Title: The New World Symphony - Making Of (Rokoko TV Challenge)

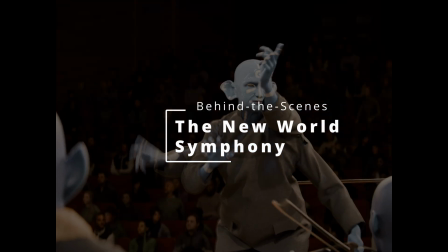[0:07]
Hey guys, Miche-Miche here. So I spent the last week creating this little animation, which was my submission to Rokoko's Intergalactic TV challenge.
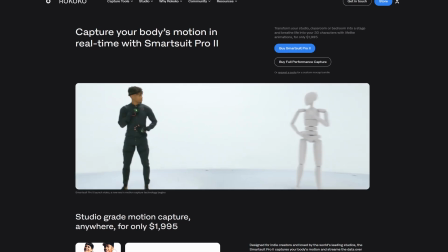[0:16]
The goal was simple: create a 7-second animation using Rokoko's motion capture tools that could be aired on intergalactic television.
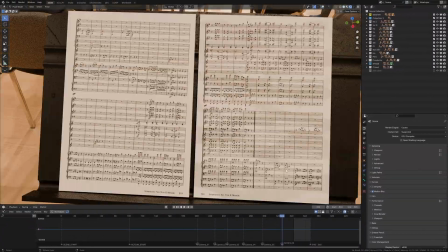[0:24]
I don't remember exactly how I got the idea, but the concept of an intergalactic orchestra performing Dvorak's New World Symphony felt pretty amusing to me.
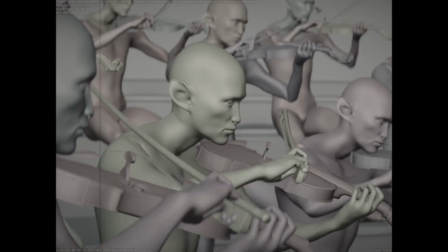[0:32]
So I'm gonna show you how I made it from start to finish. So I started with the auditorium itself.
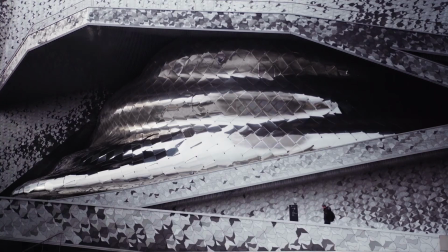[0:38]
Living in Paris, I've always loved going to the Paris Philharmony, whose main hall is not only stunning,
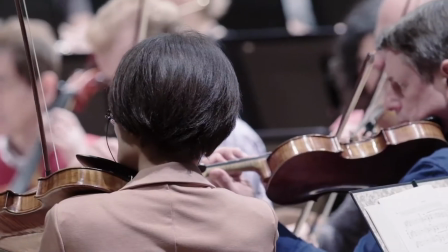[0:43]
but also so well engineered that all the spectators can perfectly see and hear the musicians on stage wherever they are seated.
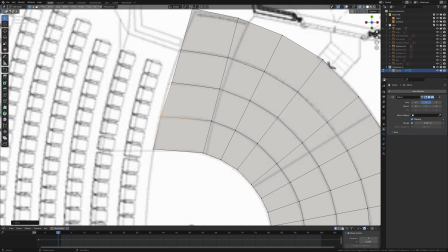[0:49]
So I wanted to take some inspiration from that.
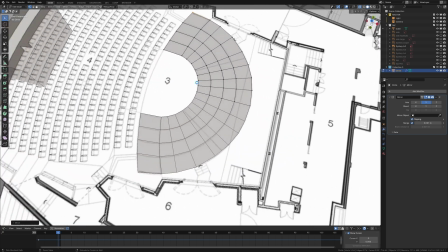[0:52]
I've gathered some references and layouts of the Paris Philharmony I could find, as well as layouts of other venues that could be useful,
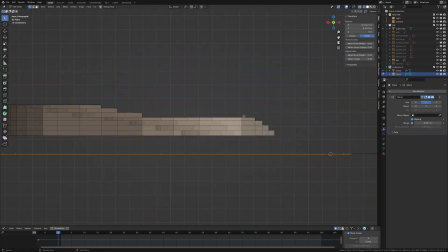[0:58]
and I started roughly modeling the stage elements in Blender, kicking things off with the main platform for the musicians on stage.
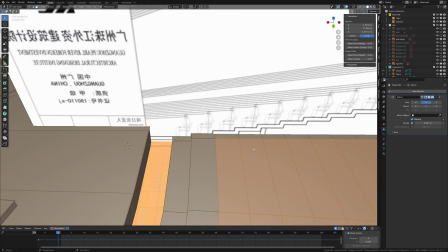[1:04]
I then modeled a rough blockout for the seats area and tried to match the slope.
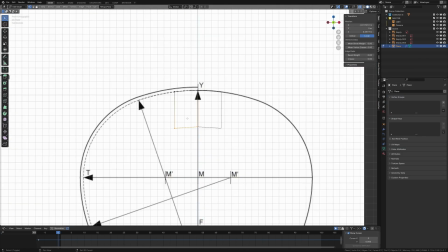[1:09]
Now after that, I moved on to modeling the first instruments, starting with the cello.
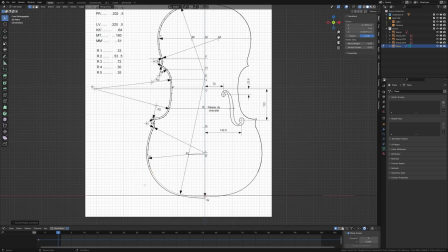[1:13]
From the front, I modeled it inwards, starting with the outline and progressively adding geometry to fill the front face.
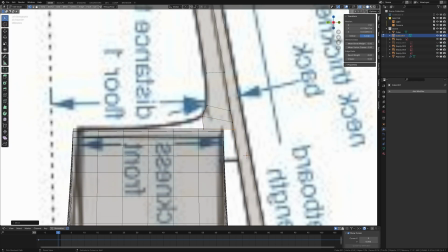[1:20]
After some adjustments on the side profile, I added the neck and extracted the outer outlines of the body to create the golden lining.
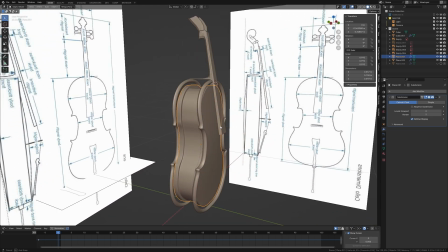[1:28]
To make the design more interesting, I changed the shape of the F-holes to symbols of my custom alienish font.
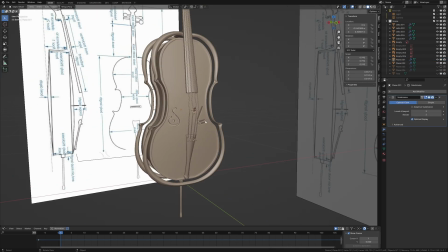[1:34]
With a simple Boolean operation, I could carve those holes to the exact shape into the cello body.
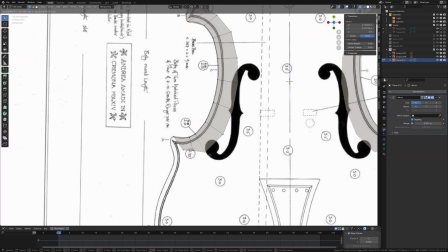[1:40]
The other string instruments were quite similar in the process. In fact, after modeling the cello and a double bass, the modeling of the violin became easier and more efficient.
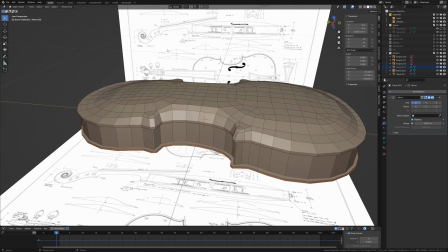[1:49]
The curvature of the body was very intricate and difficult to match perfectly, but I tried my best to make it appear convincing.
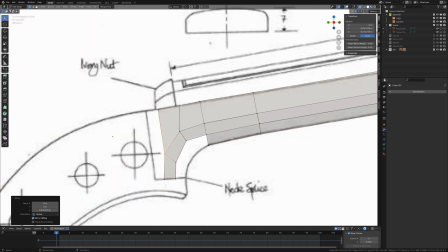[1:55]
Here's me working my way towards the head of the neck. And for the unique touch, 2 horns on the top of the head.
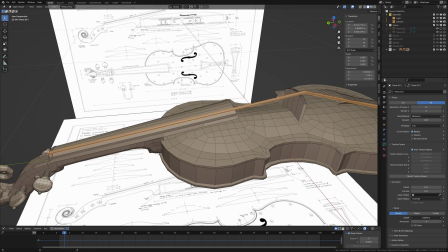[2:02]
The strings are very simply a curve, which I hand-placed along the tension points and then converted to a mesh.
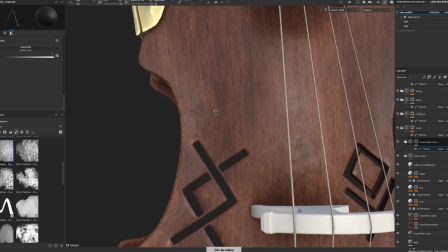[2:10]
For texturing, I relied on some of the default materials of Substance Painter.
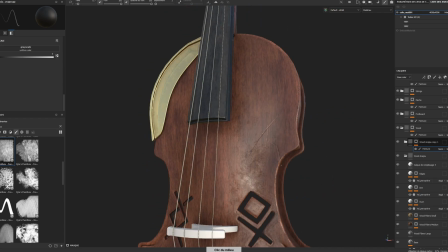[2:14]
I felt it was important to stay close to the craftsmanship aspect of the wood and only deviate with some subtle touches of gold.
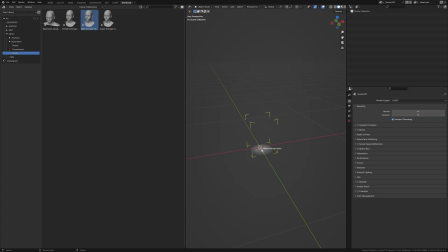[2:21]
For the alien musicians, I started with a free base mesh from 3D Scan Store. I started working on a first concept, in which I greatly exaggerated the facial features.
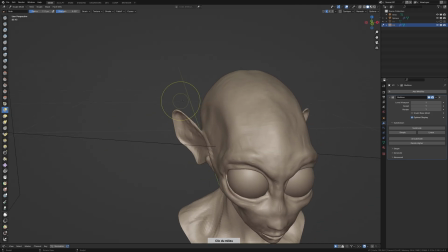[2:31]
And you know, bigger ears equals better music, obviously. But the result felt way too cartoony and deviated from what I had in mind.
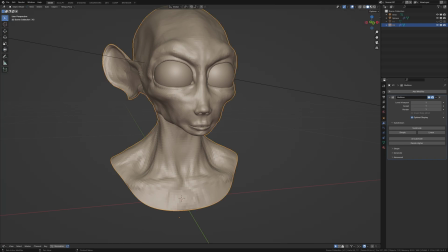[2:39]
So I trashed it and I moved on to the music part instead.
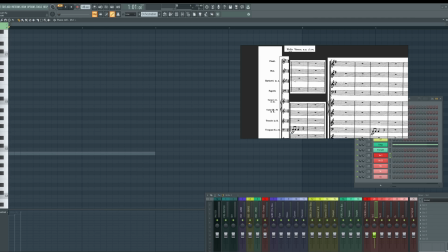[2:42]
Okay, so while Dvorak's music is now in the public domain, the recording themselves are not necessarily.
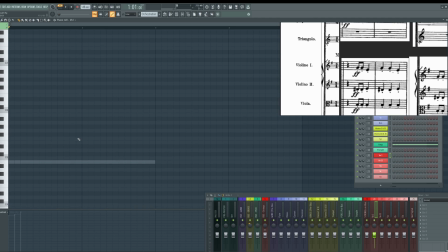[2:49]
So that was a great excuse to orchestrate the snippet with virtual instruments.
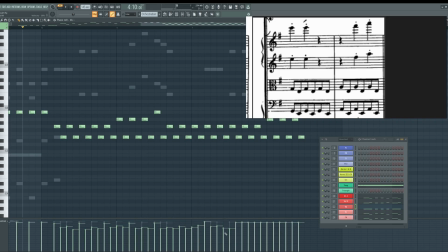[2:53]
I copied the score, instrument by instrument, note by note, and I got this first version of the music.
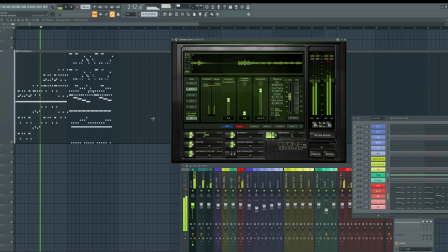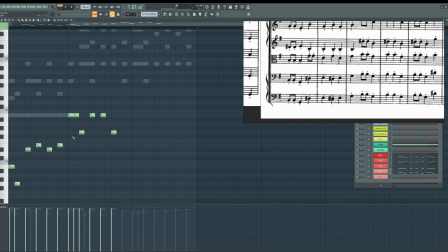[3:09]
And then I moved onto a second version, which I wanted to sound a lot more alien.
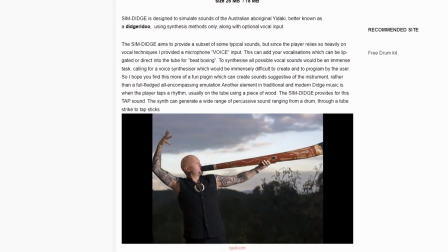[3:14]
So I started adding instruments that would be unusual to find in a traditional Western orchestra.
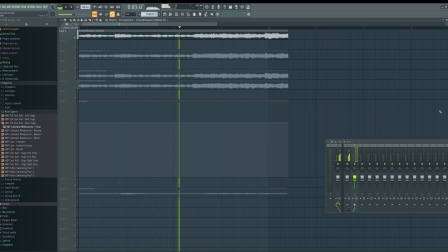[3:23]
But this V2 was a little too extreme, and I didn't want to lose the warmth and the character of the real instruments.
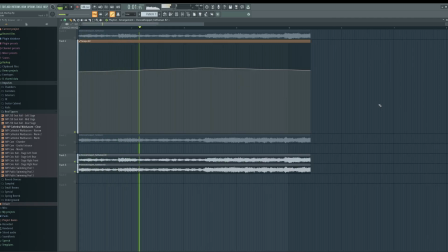[3:30]
So the final version for the music ended up being a mix between both versions.
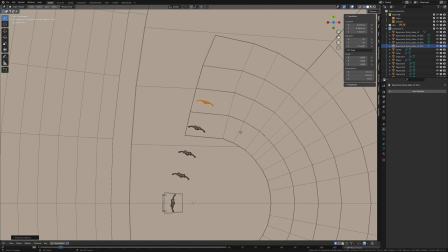[3:38]
Okay, so back to the Blender scene. The next step was to position placeholder characters on stage, according to the orchestration layout that I chose.
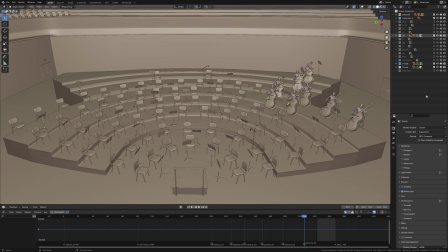[3:46]
I think in the final version the setup consists in 8 double bass players, 10 cello players, 12 viola players, 13 second violins, 16 first violins, 2 flutes, 2 oboes, 2 clarinets, 2 bassoons, 4 horn players,
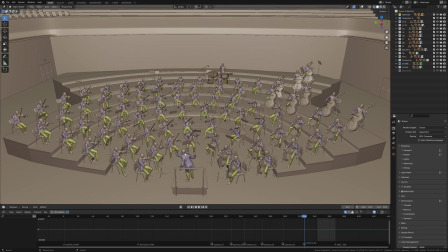[4:01]
4 additional brass players, 1 percussionist, and 1 conductor. I also worked on some props, like the music stand,
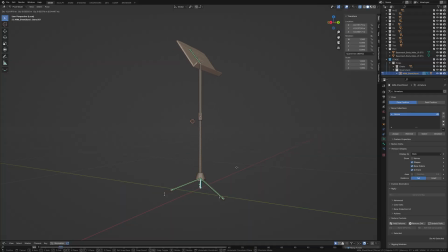[4:07]
so I took the top part of this model and I used the legs from another model and I made a rig for quick adjustments.